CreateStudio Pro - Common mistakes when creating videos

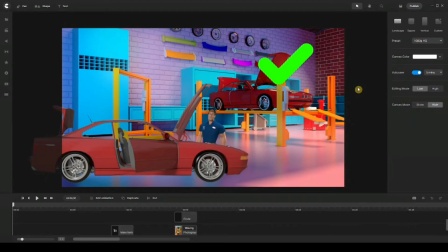[0:00]
Hey, what's going on everyone? This is Ali, and in this video I'm going to talk to you about the common mistakes that people do when creating videos. Earlier, I shot a video of myself being on camera explaining all this, but I thought of bringing some visuals so that it makes more sense to everybody who's watching it, and it's easy for you to understand what are those common mistakes and how to avoid them in the future.
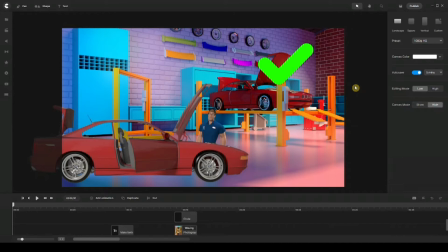[0:19]
Now, for the sake of the video, I've already inserted the elements that I needed, and so without further ado, let's dive right into it. Now, as you can see here in our first scene, we've got a mechanical shop, and then we've got a mechanic that's working on a car and he's fixing it.
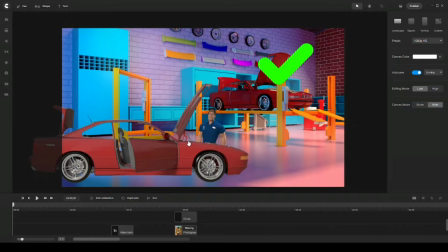[0:33]
So looking at it, you notice that there's nothing wrong about it because we've got the right character doing the right thing in the right place.
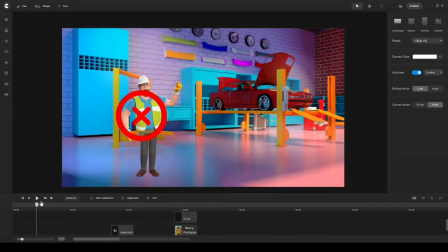[0:41]
Now, let me show you where the mistake is. If I move on to the next scene, we still have the same exact place or location, which is the mechanical shop, but then this time we have an electrician. Now, the electrician should not be inside of a mechanical shop. Now, he should be somewhere else where he fits.
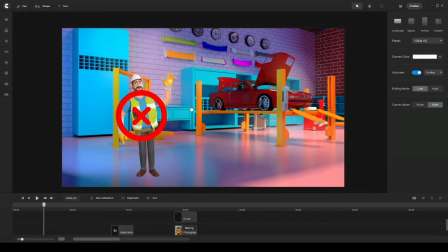[1:00]
So be sure when using backgrounds that represent specific locations or places that you have to use the right characters. And same applies to other elements like animals, birds, or anything like that.
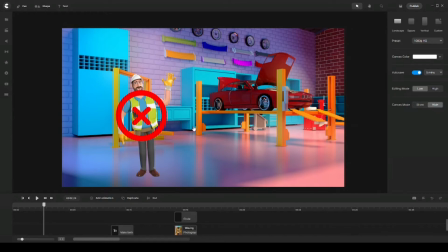[1:14]
Just make sure that you don't do this mistake because it messes up the experience of the viewers and it basically turns them off.
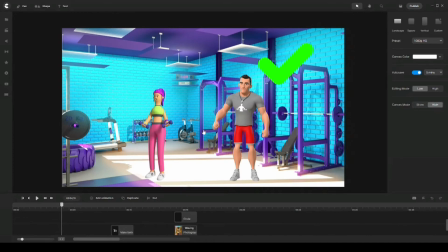[1:22]
Now, let me show you another example for the same thing. So we're talking here about a gym, and then we have a couple of characters, a captain and somebody who's working out. So again, two characters that are doing the right thing in the right place. So there's nothing wrong about this one.
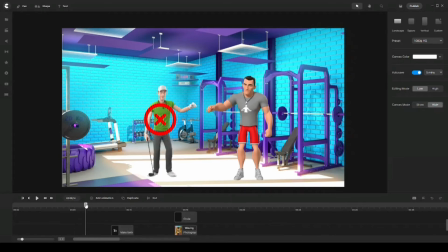[1:36]
Now, if I move on to the next scene, we notice here we have the same exact place, which is still a gym, but then this time we have a captain or character that's working out in the gym, and then we have somebody who's playing golf inside of that gym, which does not make sense to the viewers.
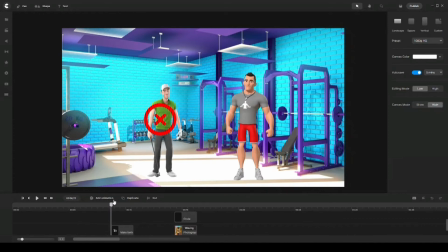[1:55]
Now, moving forward, now talking about the other mistake, which is using multiple fonts.
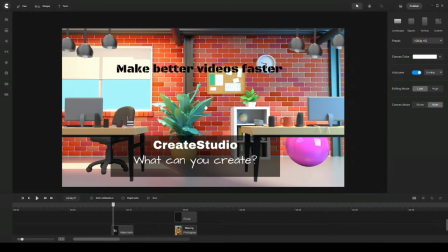[2:03]
Now, in this scene, you can see here that we've got a background of an office, and then we have three different texts. We have CreateStudio here, and then what can you create? And then at the top, we've got make better videos faster.
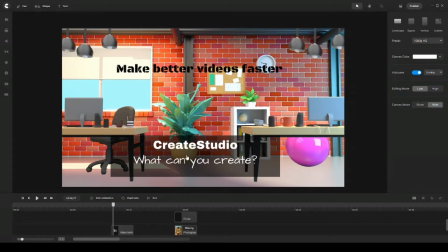[2:18]
Now, remember I said in my previous video that you're only allowed to use up to 2 fonts per video. So adding more fonts, thinking that you're basically giving people more variety, you're basically messing up the experience of the viewers.
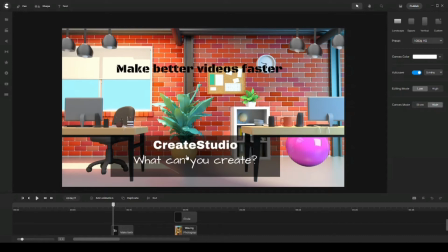[2:36]
And again, you're going to make your videos don't look professional in any way possible. Now, the other thing I want to talk about here when it comes to the text, and this is a very good example because we have, a background that's, pretty busy and it's got so many colors.
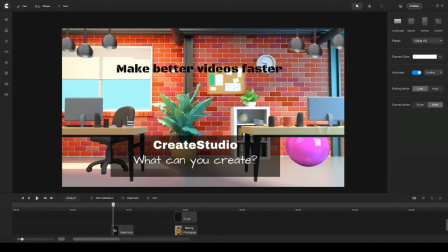[2:53]
So when using text, you have to make sure that you make it more visible and readable to people. Now, for this example, we have this text on the top here, make better videos faster. Now, you can see it's hard to read because the background,
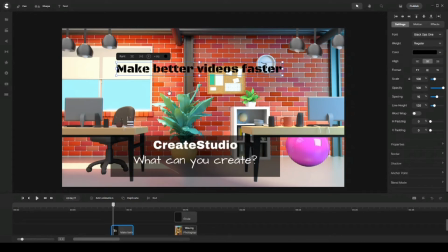[3:12]
consists of a lot of colors and it's not that visible to viewers. And I cannot see it, pretty well myself. And so for me to enhance this text, what I can do is use an underlayer like this one you can see here at the bottom underneath CreateStudio and what can you create.
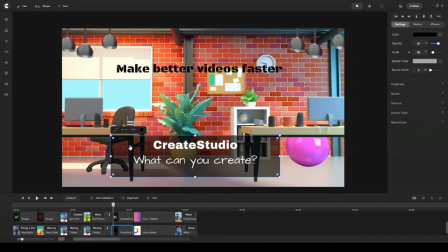[3:32]
So what I did basically was just bring in the shape, a rectangle, and I resized it. And then, I decreased the opacity. And so it basically, it separates the text from the background so that your text is more visible and readable to viewers.
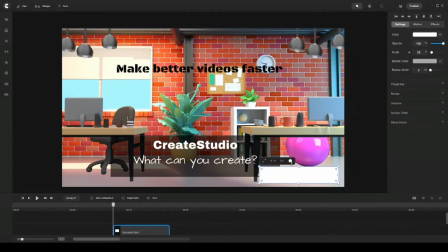[3:51]
Now, there's another way that I can also do this.
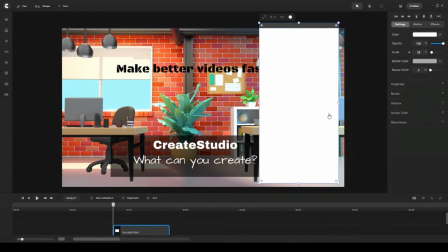[3:55]
Let's say, for example, I have, some bullet points that I want to, place on my scene when I have a background like this, full of colors, and it's not easy to add a text on top of it.
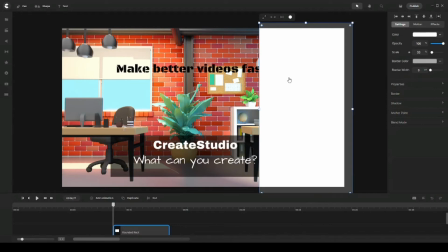[4:08]
So what I can do here is I can bring the layer just like that, and then I can go ahead into the color,
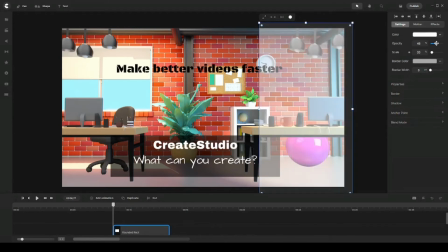[4:14]
and decrease the opacity, maybe make it like 58 or something, and then I can bring my text in here, and then I can add my text. So now you can see the text is more visible and clear versus if I go ahead and delete this layer like that,
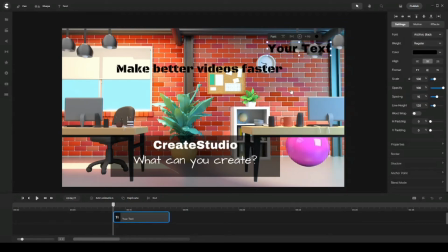[4:33]
you're not going to be able to see it because the background has so much colors and it's pretty vibrant,
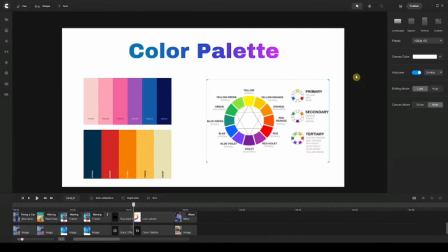[4:39]
and so the text is not visible. Next up is not following the correct color scheme or the color palette. So for this example, we have a text here that says color palette on the top, and then we have a couple of images that represents 2 different color palettes, and we have another image on the right side here that represents the color wheel.
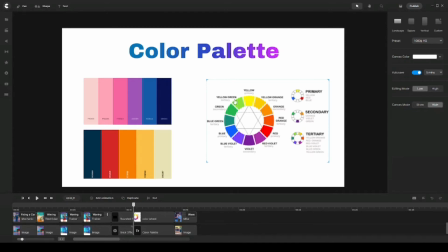[4:58]
So If you'd like to learn more about color, palettes, or how to choose the right colors for your own brand, if you don't have one, you can simply just go ahead and Google, color wheel or how to choose my color palette,
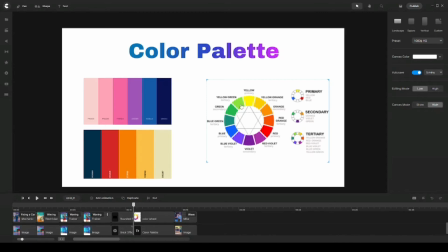[5:13]
and you'll find so many articles that you can learn about to find the best matching colors for your own brand. Now, for this example, we're talking about existing brands, whether that's your own or your clients.
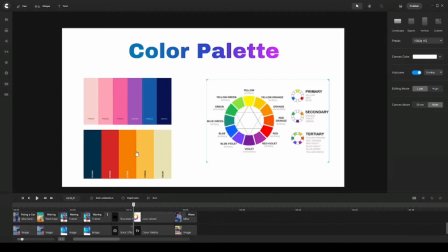[5:28]
So let's say, for example, this is your brand and this is your client's brand, and these are the color palettes. And I'm going to show you exactly what I mean by that in real time. So let's go ahead and play with this, text and change its colors with, unmatching colors and see what that looks like.
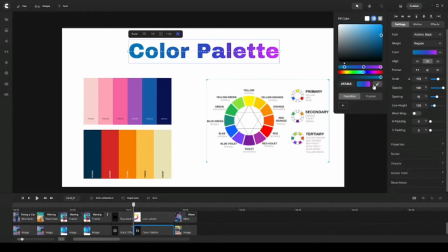[5:48]
So I'm going to go ahead and, pick my first color. So let's go ahead and choose that red one. The next one, I may choose this, pink maybe. And the third one, I'm going to go ahead and pick the,
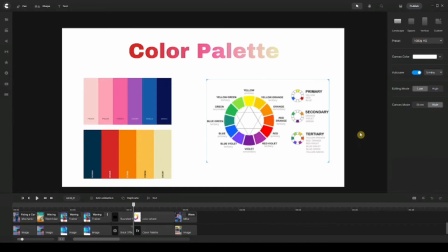[6:09]
this guy, for example. So looking at this, you can see here that I kind of messed up, the color palette that you're looking at. The colors aren't matching, so it doesn't make any sense. And so for me to do the right thing is just follow,
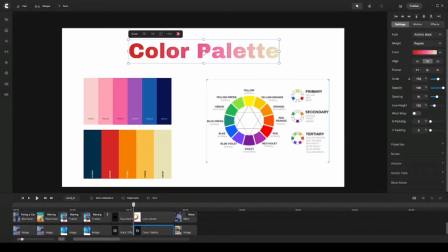[6:24]
one of those color palettes to make it look much better and vibrant. So let me go ahead and do that now. So I'm going to start with the first color, and let's say I'm going to pick this one.
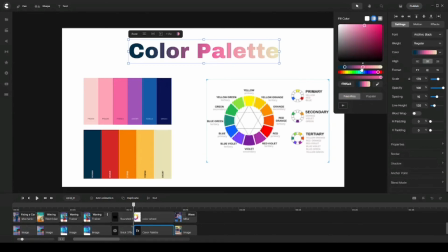[6:38]
I'm going to use the second color palette. So let's go ahead and choose the second color for this one, and we'd make it red. And then our third color, we may choose this orange.
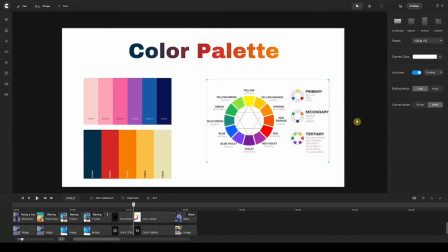[6:50]
So now we can see that we followed our color palette here, the one at the bottom, and it makes, more sense because it looks more beautiful than what it was before.
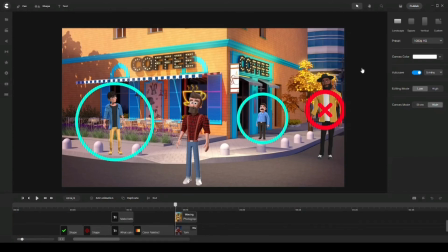[7:01]
Next up is using the right proportion for your characters inside your scene. So for this example, we have a coffee shop background that you can see, and we have 4 different colors. We have our freelancer guy, Tom, Mike, and the photographer guy.
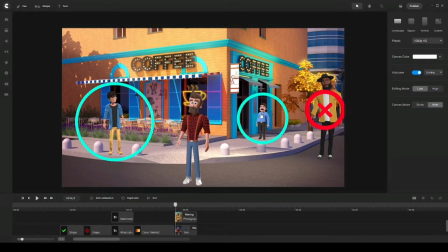[7:16]
So notice here that Mike is the smallest in size, and the reason for that is because he's standing right across the door of the coffee shop. So he basically looks that he's the farthest out, from the rest of the characters. While the freelancer guy,
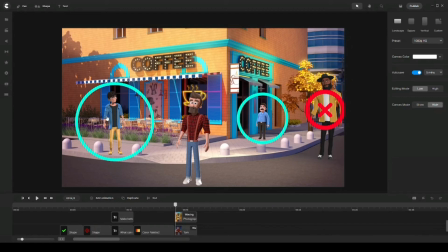[7:32]
who's coming from the other side of the coffee shop, he's a little bit bigger in size because he's closer to the canvas. Now, looking at Tom here, who's in the middle of the canvas, he seems to be bigger than the freelancer and Mike. And the reason being is because he is the closest character to the canvas.
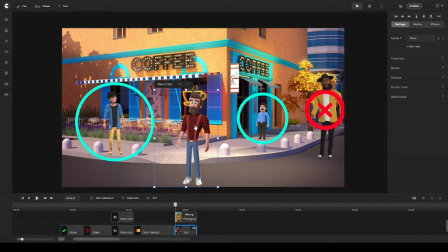[7:51]
So this is the correct size or the proportionate. So it makes more sense to the viewers when viewing or watching your videos, and they look pretty normal. Now, looking at this photographer guy, let me just move this,
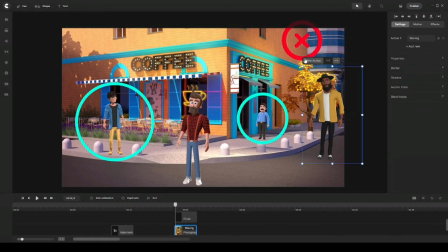[8:07]
across and make it on top. Now, this guy, the reason I put an accent on him is because he shouldn't be in that size.